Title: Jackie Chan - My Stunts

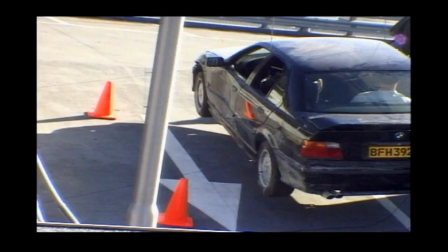The scene in which a BMW spins down to the ground like a Jackie Chan stuntman is accomplished in three stages.
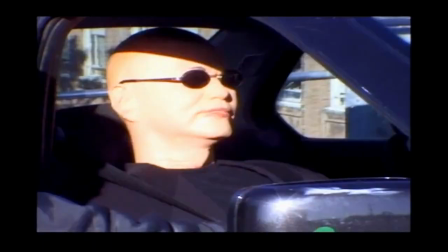First, the car is hoisted on a crane and swung into position at the edge of the roof. A dummy is placed in the driving seat.
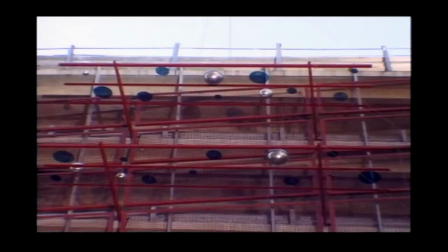Sandbags and silver balls are put into position on the specially constructed metal and glass framework below the car to enhance the impact of its descent.
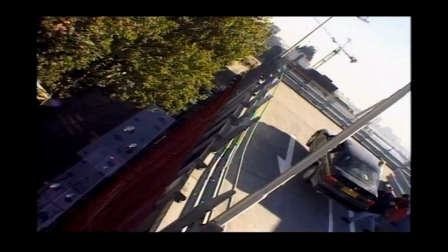5 cameras are set up to capture the stunt. 1, 2, 3!
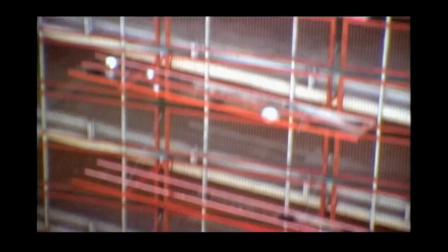Once the car is balanced on the edge of the 7-story parking lot, Jackie brings himself and the other actors into the action.
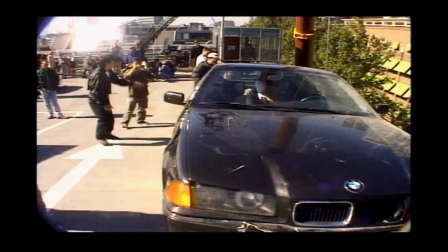It is this human factor that makes the car stunts in his films different from some
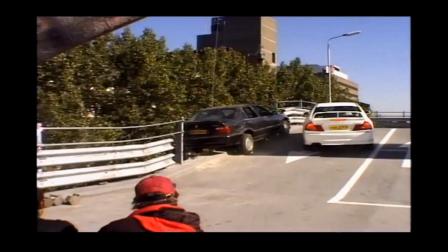of the spectacular vehicle stunts seen in many of the other action films from Hong Kong and Hollywood.
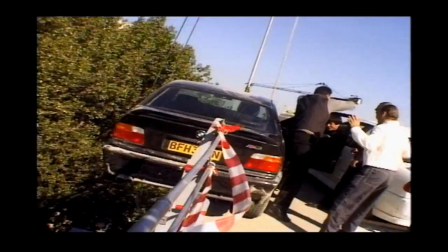Rather than just showing a series of car collisions, Jackie places himself and his fellow performers right at the center of the action.
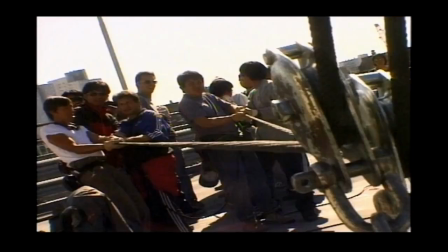Once the dialogue has been shot, the crew make their final preparations to stage the fall itself. This particular car stunt depends on manpower more than horsepower.
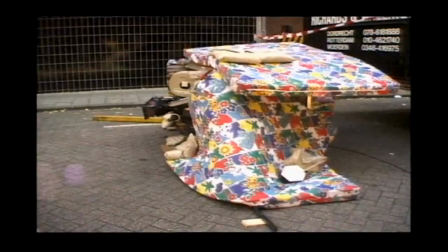On the street below, the crew are watched by a crowd of curious onlookers, and a state-of-the-art camera is given primitive protection.
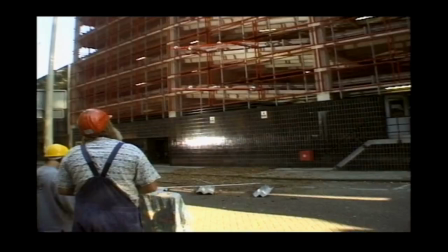The tension mounts. Everyone knows that given that they only have one BMW to wreck, this is a one-take deal.
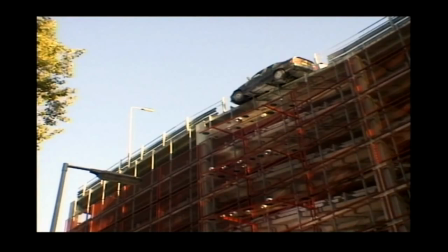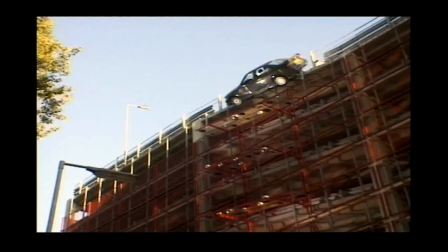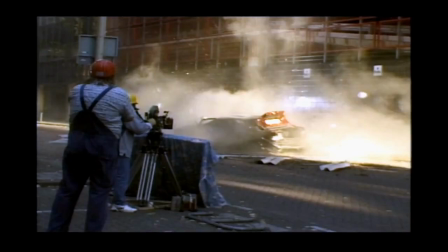Welcome to Jackie Chan's Stunt Lab. This is one of my laboratory and also the training course.
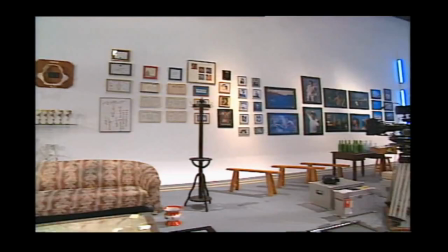Sometimes when we have a new stunt guy, then I would call my boys or some actress who want to fight,
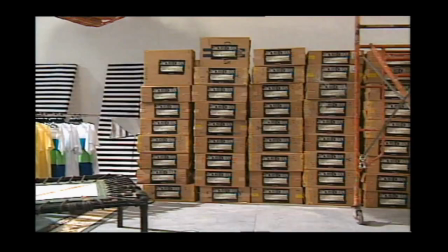some actor, they don't know how to fight, they want to fight. So here's a good place for them to training. And also sometimes when I'm taking a shower or driving, I suddenly have some idea, I written down, then the next day I will call all my boys come here to training. We write down all our ideas, so in the movie, there's a lot of different technicians, all come from here. And also, we have a lot of small things, small equipment here.
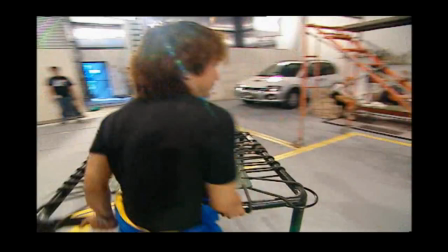Later on, I will show you some other kind of a trick, kind of my Jackie Chan style.
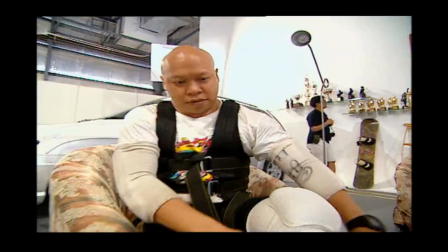Boys, let's get ready. Now Jackie and his team stage their first demonstration,
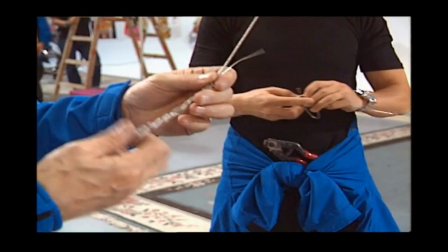showing how the same wires that once allowed kung fu fighters to fly are now used to enhance the power of a kick or punch.
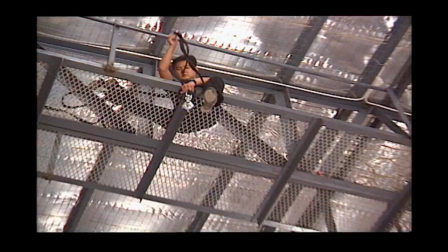A thin cord of industrial strength steel wire is attached to a mesh harness worn by the actor or stuntman preparing to receive the blow.
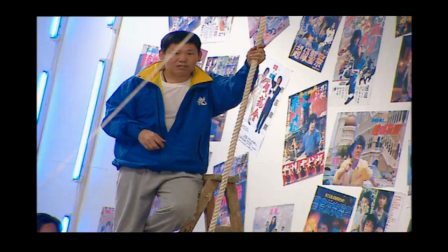The on-screen effect may be spectacular, but the mechanics behind it remain basic.
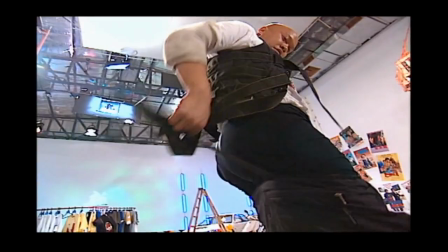Pull is not fast enough. We don't have a machine like America. We just use the manpower.
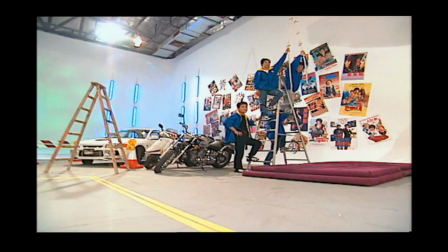Like this stunt, you have to use 2 stunt guys stand on the ladder.
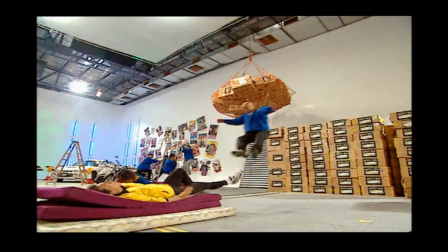When the action coming, they have to jump and also let go. Let the guy fly and drop down.
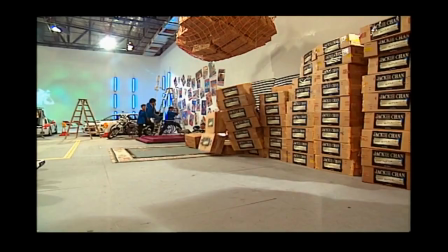If they push too hard, the stunt guy becoming a Superman. They have to push the right timing.
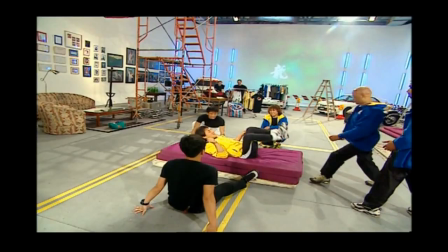You see those 2 guys put in the tatami because it saved me landing. But of course, when the shooting die, there's no map.
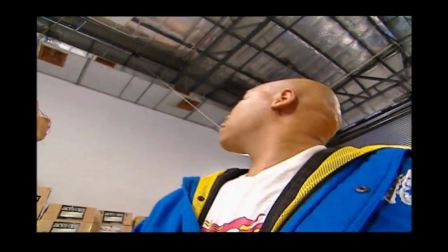So the whole setup will be like this.
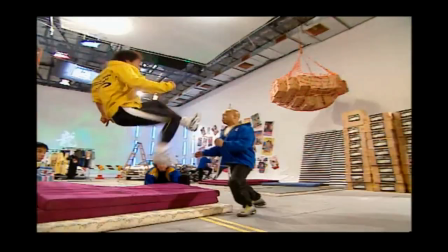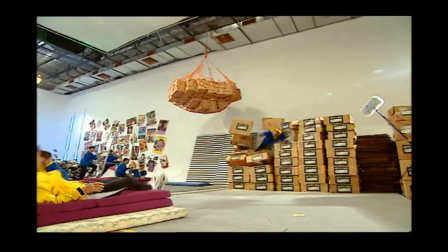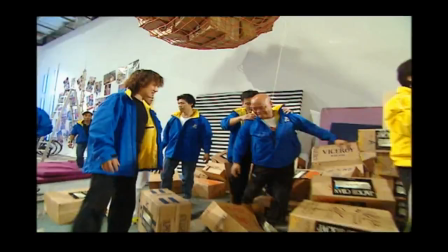That's the cool kick, see?